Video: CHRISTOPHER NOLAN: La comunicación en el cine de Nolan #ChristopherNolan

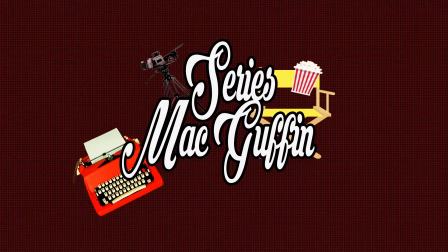Hola a todos, bienvenidos al tercer y último episodio de esta serie de vídeos dedicados al cine de Christopher Nolan.
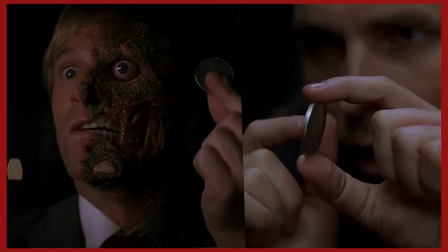En el vídeo anterior vimos el rol de los objetos en su filmografía, precedido por el de la noción de un cine sensorial,
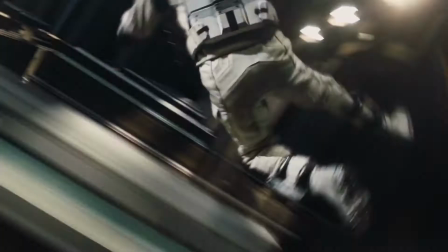donde tanto espectadores como personajes nos vemos sumergidos en un mundo y
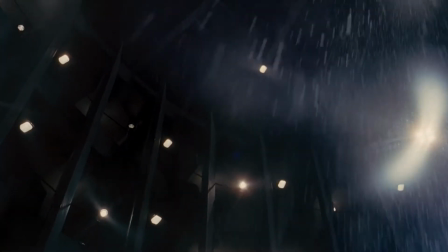dimensión cinematográficas en donde solo podemos salir al final de cada película.
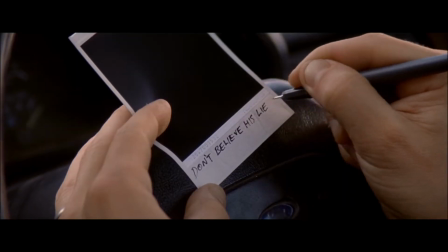En este vídeo hablaremos de otro de los temas que aunque discreto está muy presente en la obra del cineasta, el de la comunicación.
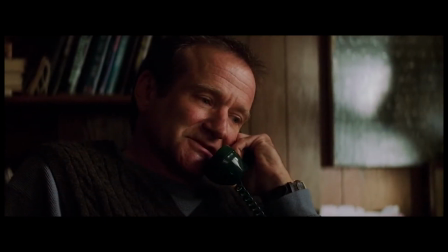¿Cómo comunican sus personajes? ¿Qué accesorios o medios de comunicación son los predilectos en la obra El Cineasta?
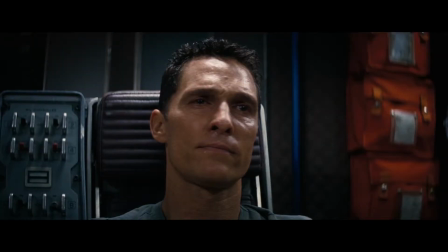¿Cómo afectan estos últimos al destino de sus personajes?
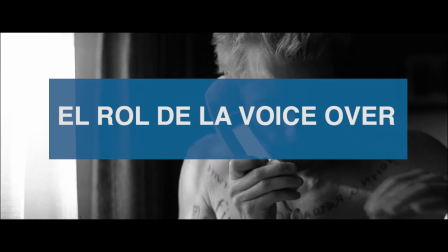Los personajes de la filmografía de Christopher Nolan poseen por lo general un problema a la hora de comunicar.
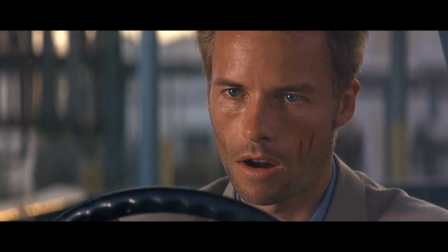La palabra, antes de ser utilizada en los diálogos, construye en muchos de los casos el punto de vista subjetivo de sus personajes.
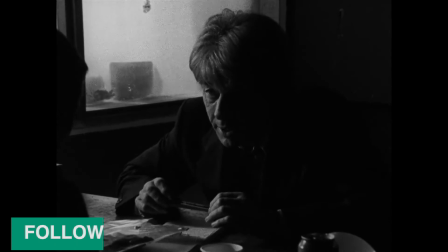¿Cómo lo ejemplifica la voiceover? Following está contada desde el punto de vista de Bill Por medio de su voiceover,
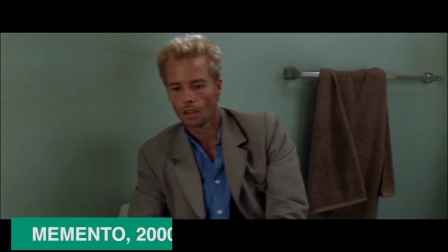esta está bajo la forma de un interrogatorio policiaco Este estilo de narración está llevado al extremo en Nemento Donde
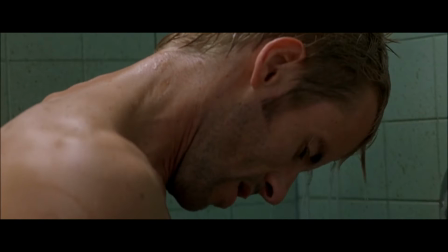la voiceover pasa a ser un verdadero monólogo interior Leonard se habla del mismo durante todo el largometraje Comentando todo
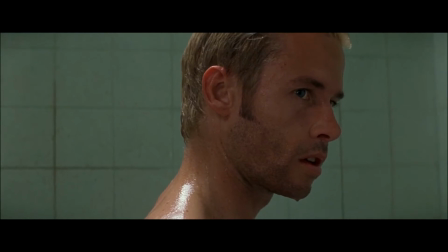tipo de situación en la que se encuentra Para los conocedores de la película,
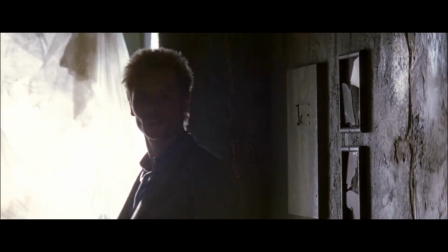en el único momento donde vemos escuchar a otra persona que él es cuando éste termina por contarse su propia historia,
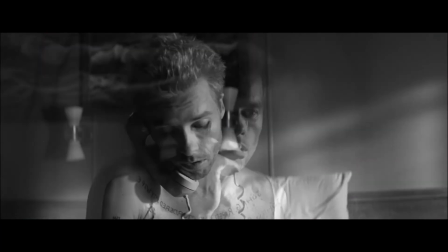lo que conduce al filme a recomenzar. El guión de Memento en este sentido es excelente, en donde uno de los rasgos de su personaje,
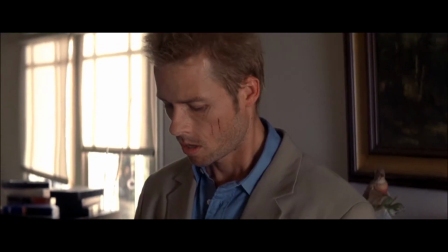por no decir su esencia misma, es la de aislarse del mundo exterior por medio de la palabra.
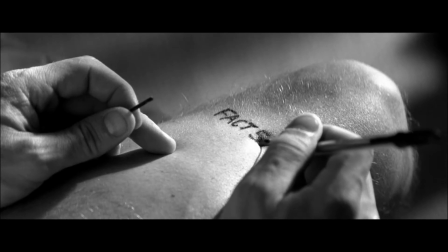En lugar de comunicar con el resto de las personas o de intercambiar información,
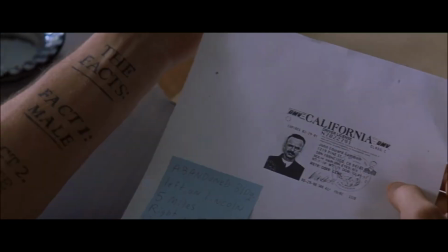el lenguaje en esta obra construye un mural simbólico y autónomo hecho de códigos tatuados sobre el cuerpo o inscripto en fotografías. Esta incapacidad de comunicar, propia a los personajes, también la encontramos en la película Dunkerque.
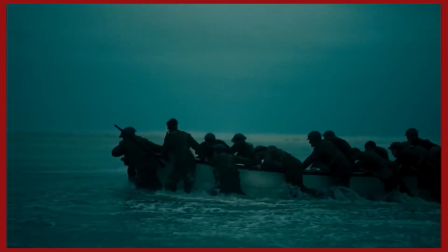Como vimos en el primer vídeo de la serie, esta obra es la más cercana a una película muda.
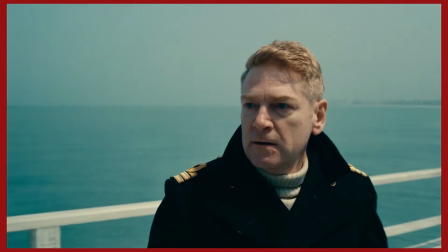Es por eso que los escasos diálogos son más informativos, como en el caso del comandante Bolton, los pilotos aéreos o incluso el marinero del bote.
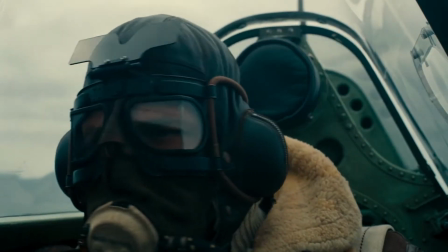El 90% de los diálogos son explicativos, describen acciones o misiones.
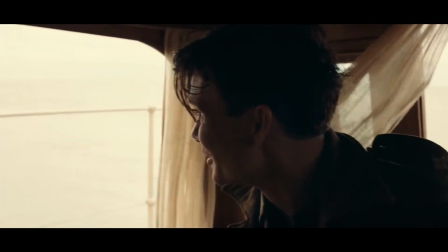Incluso en el momento en el que se requiere de la palabra para entender la posición del otro,
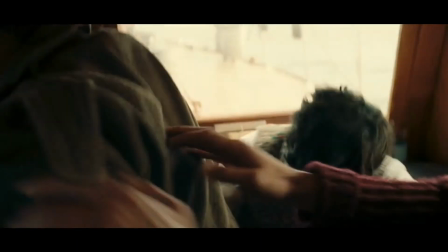ésta se ve rápidamente reemplazada por la violencia, manteniendo a sus personajes en una dimensión silenciosa o muda,
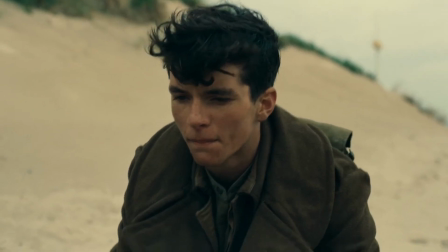la cual aparenta ser la más segura.
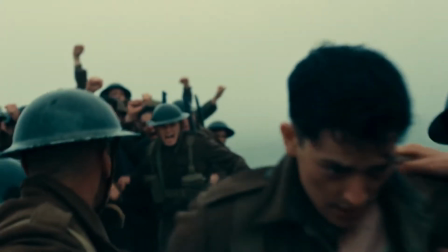En este sentido, el mejor ejemplo es el del soldado francés, el cual a pesar de sus acciones como gestos heroicos, se delata por medio de la palabra.
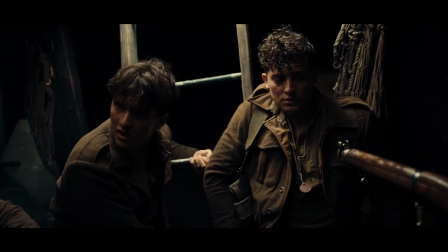Desafortunadamente, Dunkerque vendría hacer un filme de guerra silencioso, pero en inglés.
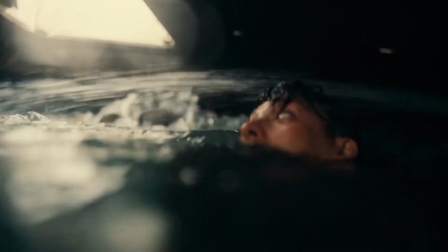De lo contrario, sos acusado de ser espía alemán o simplemente te obligan a sacrificarte por los otros.
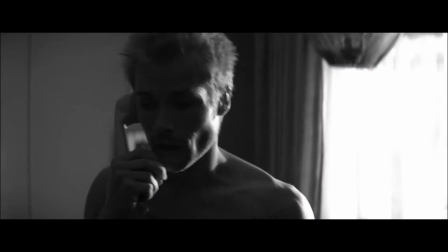Los canales o medios de comunicación en la obra del cineasta apoyan paradójicamente esta tesis de la incomunicabilidad.
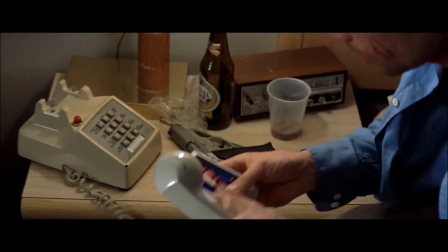Este es el caso del teléfono en películas como Doodle Book, Memento e Insomnia. En el caso de Memento, para engañar y manipular a Leonard.
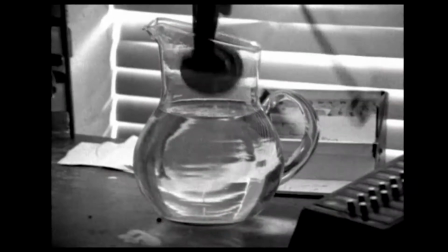En Insomnia, para jugar al gato y al ratón, del cual el asesino saca ventaja, quien duda el bug para hacer metido al agua historia de no irritar a su personaje.
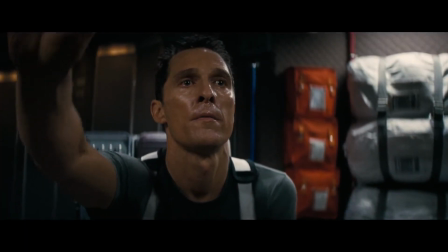El Interestelar es desgraciadamente una anomalía tecnológica que impide a los astronautas de comunicar con sus familias en la Tierra,
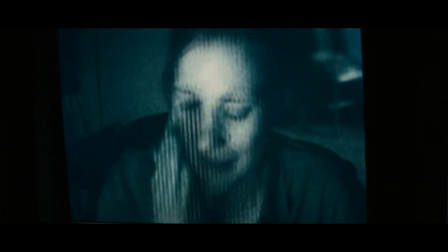distanciando cada vez más ambos grupos y conduciéndolos a un estado de incertidumbre en relación al destino de los investigadores.